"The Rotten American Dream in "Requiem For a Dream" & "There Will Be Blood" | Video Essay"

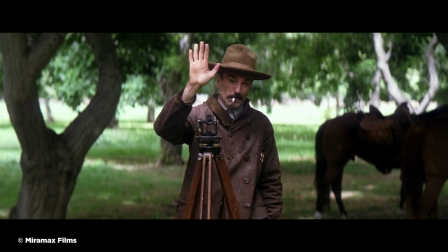[4:12]
His only interest is becoming the most powerful oil tycoon he can be.
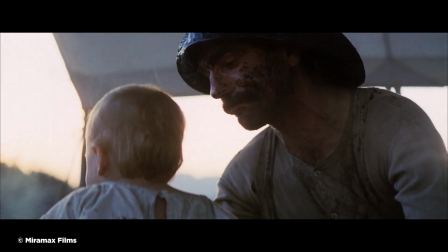[4:16]
Fake conversion, raising his dead partner's orphan son as his own, and a sympathetic I'm a family man prop,
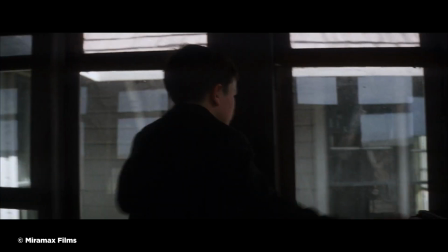[4:22]
convincing uneducated rural people that they'll have a share in his wealth, and even threatening and estranging his son when he wants to be a prospector like his dad,
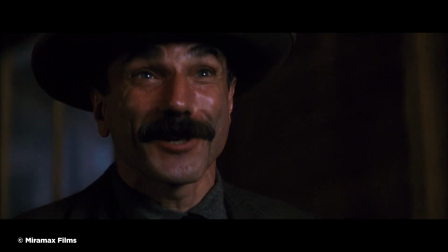[4:30]
all show the sinisterly compelling monster that this man is.
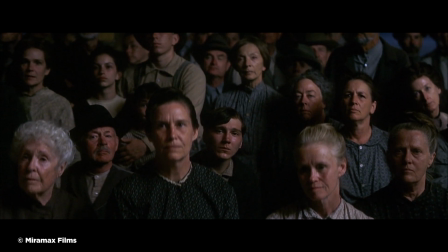[4:34] These are just a few of the things we can offer you, and I assure you, ladies and gentlemen, that if we do find oil here, and I think there's a very good chance that we will, this community of yours will not only survive, it will flourish.
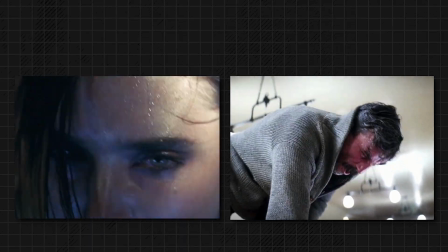[4:49]
A rotten state of the American dream is present in both movies. Paul Thomas Anderson lingers on these characters' undercutting charm and heartlessness. Aren't you a healer?
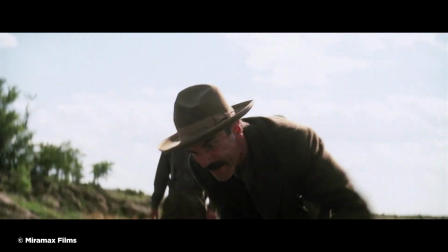[4:58] And a vessel for the Holy Spirit? When are you coming over and make my son here again?
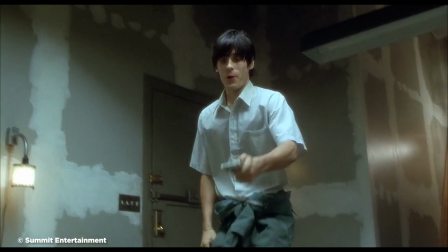[5:05] Can't you do that?
But Aronofsky blows through the obvious faults and uses them to undercut not just their dreams, but the very things that would make them achieve it,
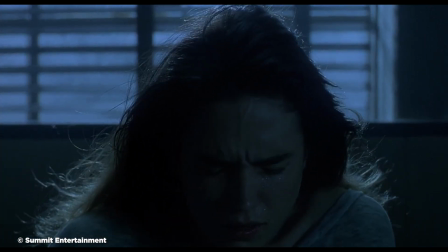[5:13]
keep their obsession, and destroy their ability to cope with the addictions they themselves are not strong enough to even acknowledge.
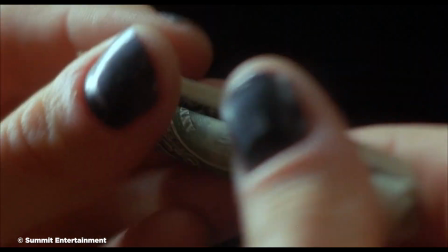[5:20]
In Requiem for a Dream, the scenes of them taking their drugs are never taken for long.
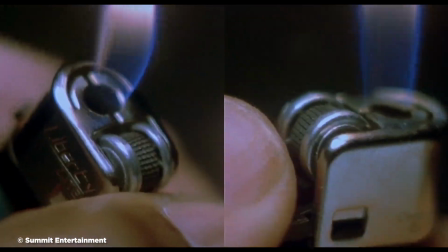[5:24]
The scenes of Sara popping their pills and the junkies cooking their heroin are done in the same repeated type montages that blow through in 3 seconds,
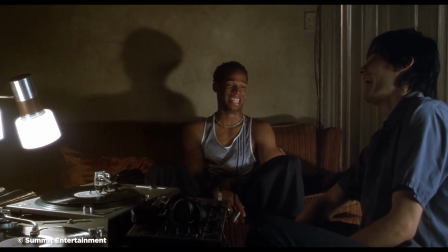[5:32]
mostly to transition between scenes. Drugs are a highlight, but not the focus.
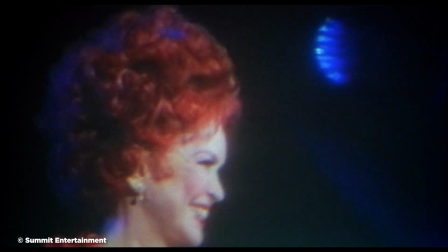[5:39]
They all want to be happy and all want to pursue a far-off goal, but don't have the inner strength to even get a foot in front of themselves on their own.
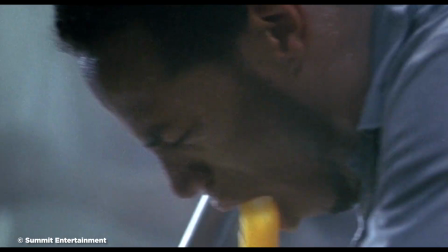[5:46]
These characters never learn their own strengths or even their self-worth. Darren Aronofsky is a master of torturing the audience with bleak helplessness,
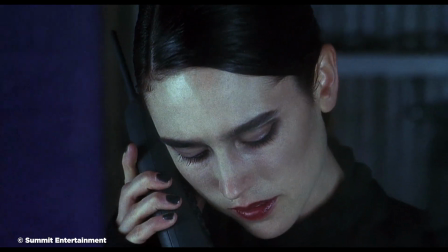[5:55]
illustrated through the character's own flaws and baggage, and in Requiem for a Dream, that's exactly the point.
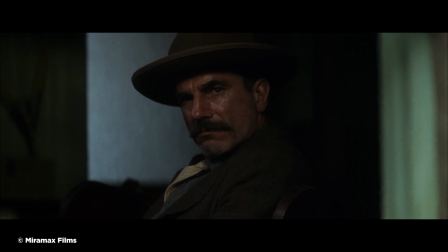[6:01]
Anderson's style, on the other hand, is enticing rather than assaulting.
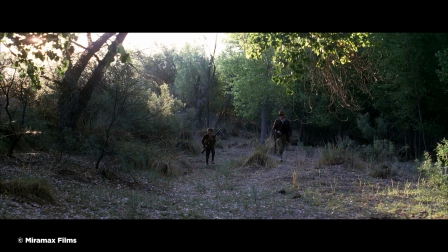[6:05]
There Will Be Blood is entirely widescreen, and every shot is carefully constructed to be beautifully languorous eye candy.
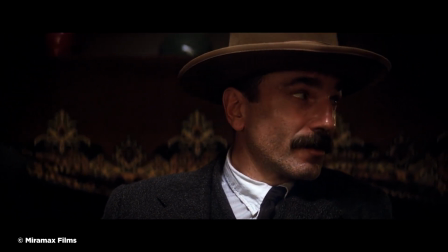[6:11]
We see the wide, sprawling landscapes of the desert, receding close-up of Plainview talking to potential investors about his abilities, all taken in slow, long takes.
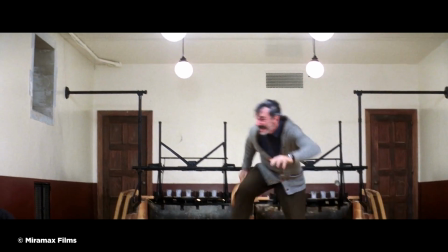[6:20]
Even the violence of the Little Boston oil well explosion and the end fight are all held for a long time to be as captivating,
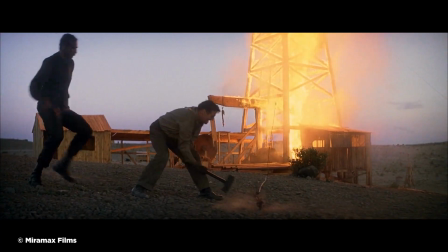[6:27]
patient, and inviting as possible, as opposed to Aronofsky's frantic,
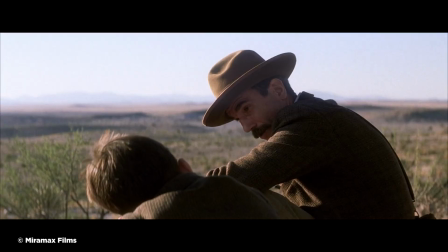[6:32]
anxious cutting from one tight scene to another. Daniel Plainview is the opposite of the Goldfarbs in every way.
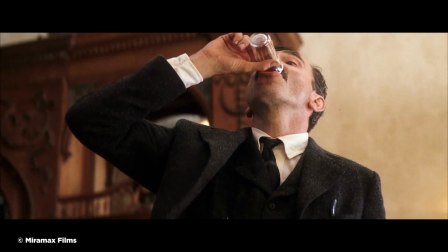[6:38]
He pursues a dream of happiness and success, but he is entirely self-reliant and hates the world and everyone in it, possibly even himself.
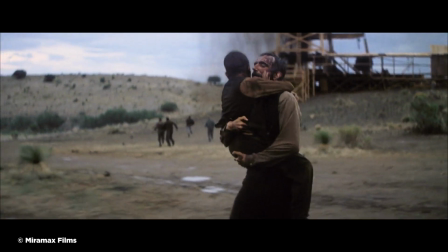[6:46]
The scenes of him caring for his son when he became deaf become undercut by his need to be the focus.
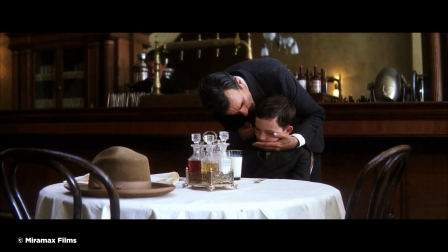[6:52]
He needs HW as a prop, but not a sympathetic sideshow, so he sends him off.
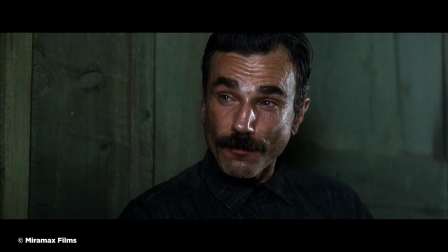[6:57]
The one hint of actual humanity comes when a man, claiming to be his estranged half-brother,
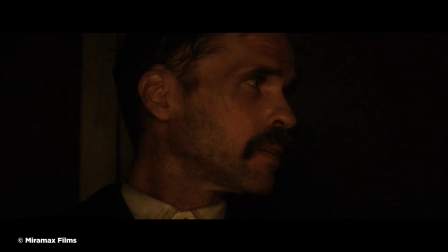[7:02]
shows up, and he trusts him more than he should until the man reveals something he does not actually know,
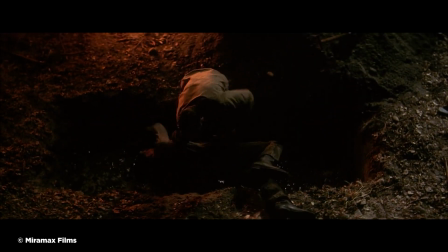[7:08]
prompting Plainview to accost and kill him in a sheer rage.
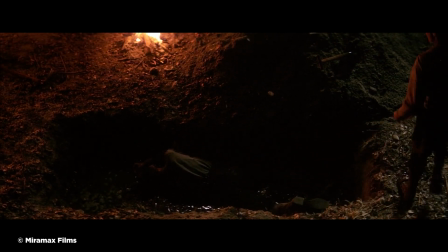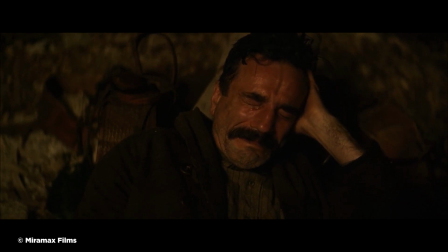[7:22]
That likely taught Plainview to never trust another person again. Plainview's dream is not just to have money for his own sake. He has his American dream, and he is pursuing it relentlessly. But he is also driven naturally by himself to dominate for domination's sake.
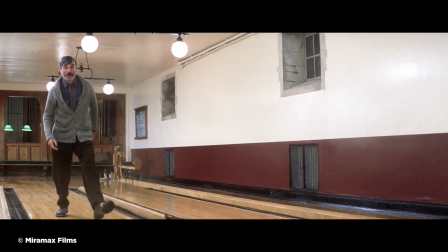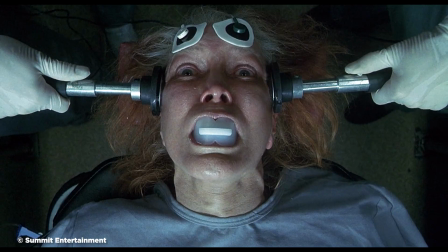[7:45]
That's probably the sharpest and most defining difference between Aronofsky's and Anderson's views on the perverted American dream.
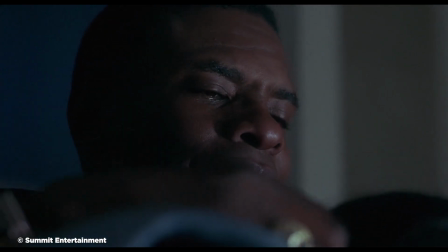[7:51]
Aronofsky shows the rot of dependence and pathetic lack of self-esteem, while Anderson paints a compelling portrait of the bootstrapped,
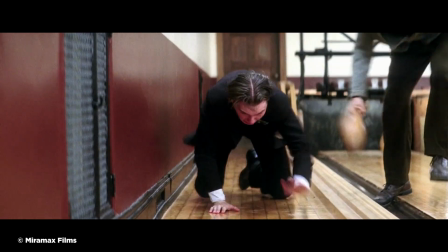[7:58]
self-made, rugged man stereotype, driven to its poisonous, predatory extreme, and shows it enough to feel all too real.
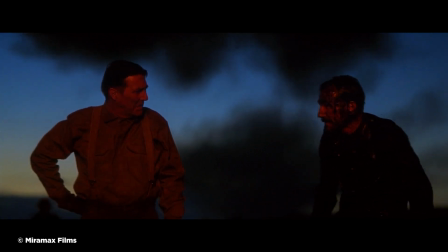[8:05] There's a whole ocean of oil under our feet. No one can get at it except for me.
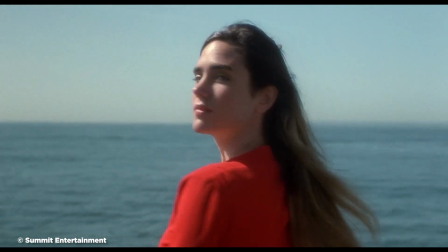[8:10]
And what's even scarier is in both films, it's hard to tell where the ideal American dream ends and where the nightmare begins.